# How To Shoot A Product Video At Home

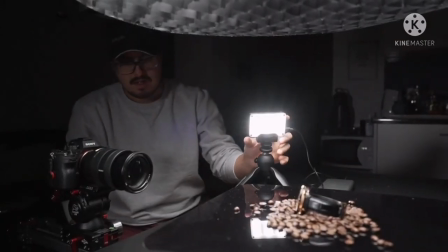4:03 For my second light, I included an Aputure M9 to light for the reflections and to make it a little bit brighter.
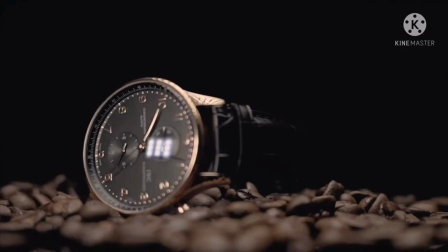4:11 It was kind of hard to light this product because sometimes the light would reflect on the glass of the watch, so I had to work around it to find a good reflection.
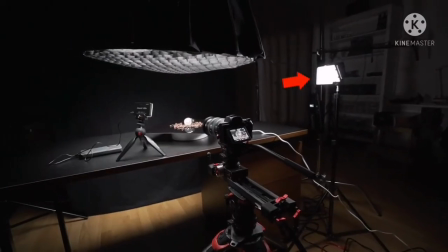4:20 I added a third light to brighten the other side to make it look evenly lit.
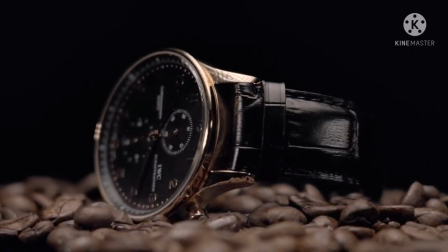4:26 Try experimenting around and shape your light in a way that makes the product stand out more.
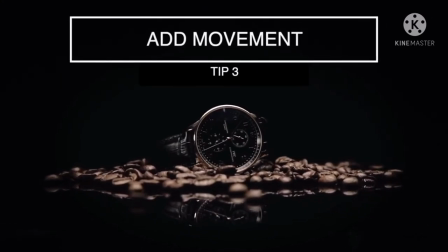4:31 For my last tip, tip number three is to add movement to the product.
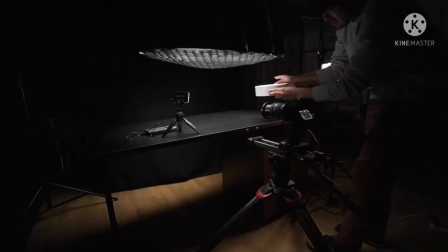4:36 Under the platform, I added a motorized turntable that allows the product to rotate smoothly. You can also buy a cheap turntable in IKEA if you are on a budget.
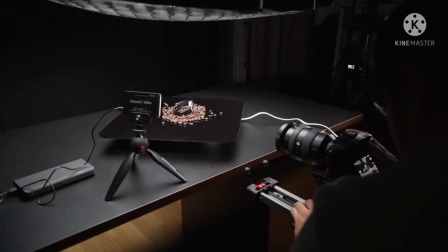4:47 For the smooth push in and slide shot, I used the iFootage shark slider. It's important to try to get as many different shots as possible. To have more options in post, everything was shot on the Sony a7 III in 4K 25 frames per second and
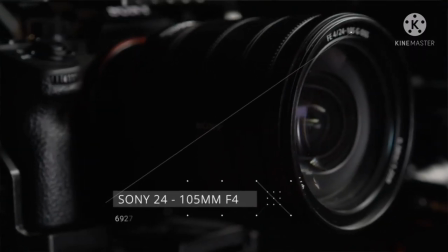5:04 1080p 50 frames per second using the Sony 24-105 f4. If you shoot in 4K, you have the option to do some digital push-in or moves and speed ramps.
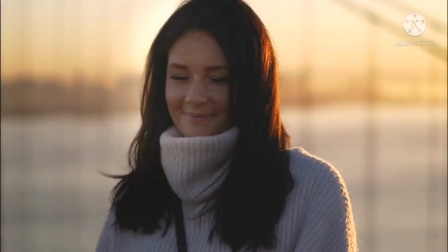5:16 I believe that it's easier to shoot videos of people than of products because a product doesn't move,
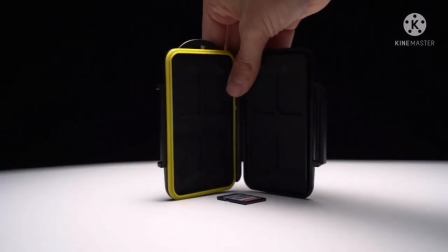5:22 it doesn't show any emotion in fact it doesn't do anything and your job as a filmmaker is to make the product come to life. So these were our simple tips on how to shoot a product video at home challenge yourself use anything you have a fork a shoe whatever and start practicing would love to see what you have come up with. I want to thank Tony for joining me in this video if you haven't checked out his channel he does not only create product videos but also real
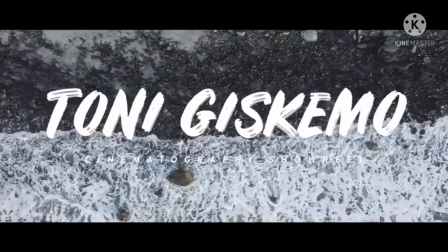5:52 estate music videos and more so go check him out and give him some love if you like this video then give it a thumbs up and subscribe to my channel I would really appreciate that thank you so much for watching stay at home and see you in the next